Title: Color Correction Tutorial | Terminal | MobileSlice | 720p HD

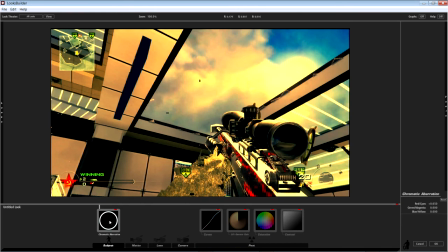497s
It basically, the overall effect that does, it makes it a little bit more grainy, a little bit more film-like, I guess you could say.
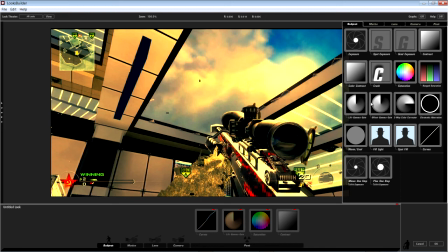505s
As far as subject, I'm trying to think if there's anything I use on here. Not really.
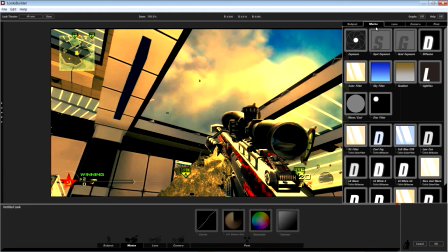511s
In matte, this is one thing I do use, is color filter. So in matte, go down to the one next to sky filter, color filter.
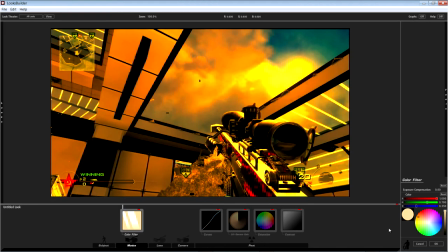518s
Bring that over. Yeah, it looks crazy. Don't worry. Gonna bring that down.
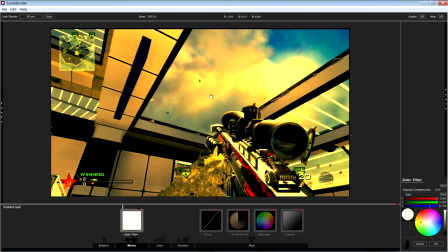523s
Get that under control. And what that does is it helps all the yellows, brings them out nice, helps the white. You might want to tone it down a little bit. There you go. Helps to bring out, like, it makes the, as if there was a glow coming from the top. Everything's got just a fine glow to it.
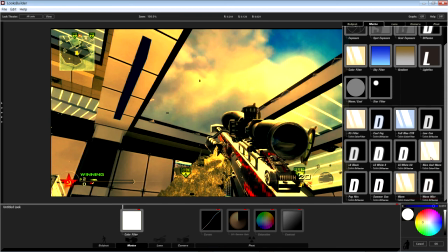544s
Sometimes I'll use warm or warm mist. That's more of a glow. Than anything. Full blue CTB is good. That enhances colors. I don't generally use it on this. That's an excellent filter.
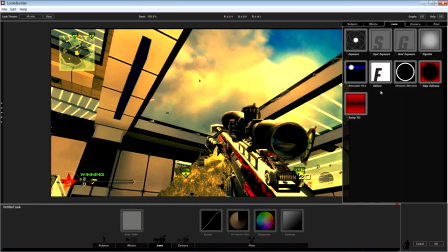557s
The last thing I usually do is under lens, I'll do a little vignette.
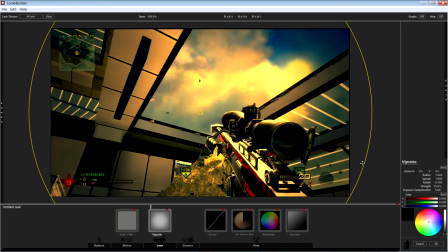562s
Bring that in. I take the circle, the larger circle, out just to the edge here,
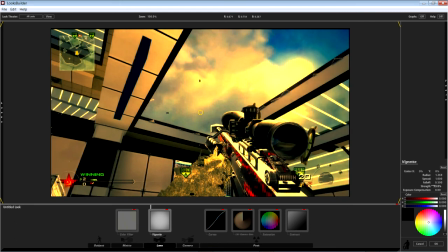568s
and the strength down to pretty low, maybe 45, 43. It when you render it out, it's going to be a lot stronger than you think. So here it is. Again, we went to post.
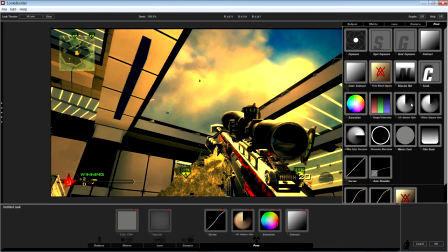582s
We used a few things from post. We used contrast, lift, gamma, gain, saturation, and we used curves. Always start with curves to get your brightness and your darkness all set where you want.
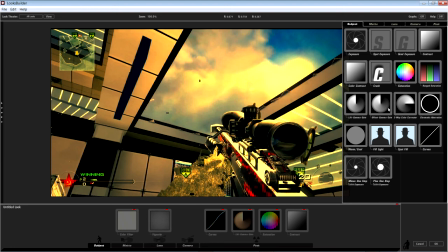596s
Under subject, you can go ahead and try A few things down here, I don't use it very much.
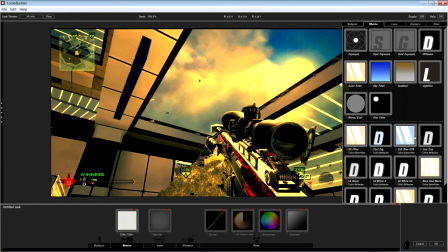603s
Matte, you want to use color filter. Full blue CTB is great. Warm is pretty good.
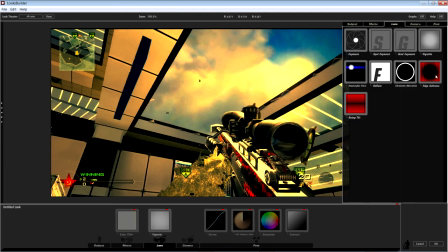609s
Under lens, you want to use vignette. Sometimes they'll throw in edge softness, but it's pretty overdone now.
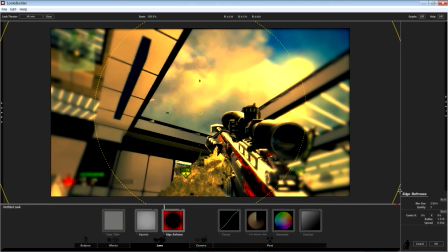616s
People use it too much, so... if you want to have edge softness and not have it be so in your face, change the quality to 10. That brings it down a bit, and the blur size, you can take that down a lot. It's not bad.
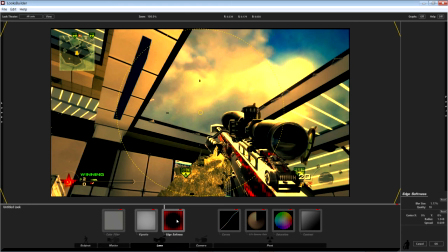632s
It was cool for a while, but a lot of people started doing it, so it's kind of, you know, over and done with. That's about it. Click OK and watch for the difference. Definitely pretty dramatic.
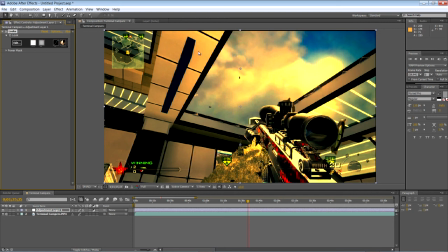644s
You know, doing this on a whim, you look at it, this might be a little bit too red up the top, but you can play around with things and go back and turn down the red and turn up the red if you really like it. But that's just a general color correction on a simple map. This would work well for maybe a skid row.
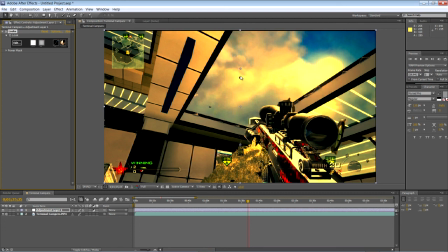661s
It would work. It might be a little bit too red for high rise, but you could make it work. This is just a great way to get terminal done. I will put all my other color corrections.
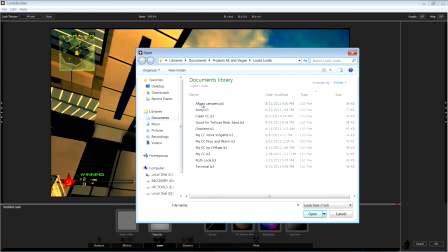673s
Let's see what I have. Try and wrap up the video here, keep it short. I have one for Afghan and Army style, something just a clean general one. I have one that's good for yellows, reds, and sand. One that's a gradient, goes from top to bottom in different ways. A general correction I have with a strong vignette, something warm,
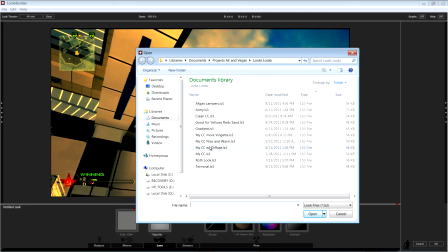693s
something that's the general color correction with no diffuse, it's not too warm. This is just my general color correction. This is what I use for live footage for, it's funny, but real life footage.
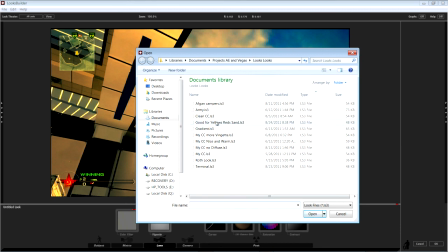707s
And this is for terminal. So these will all be included in a folder. They're very small. They're only, you know, 54K, 73K. So it'll only take you just a few minutes to download. Again, thanks for watching. I really appreciate it.
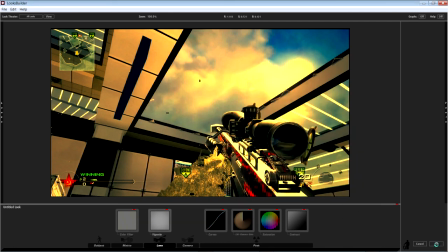718s
And I'll see you guys around.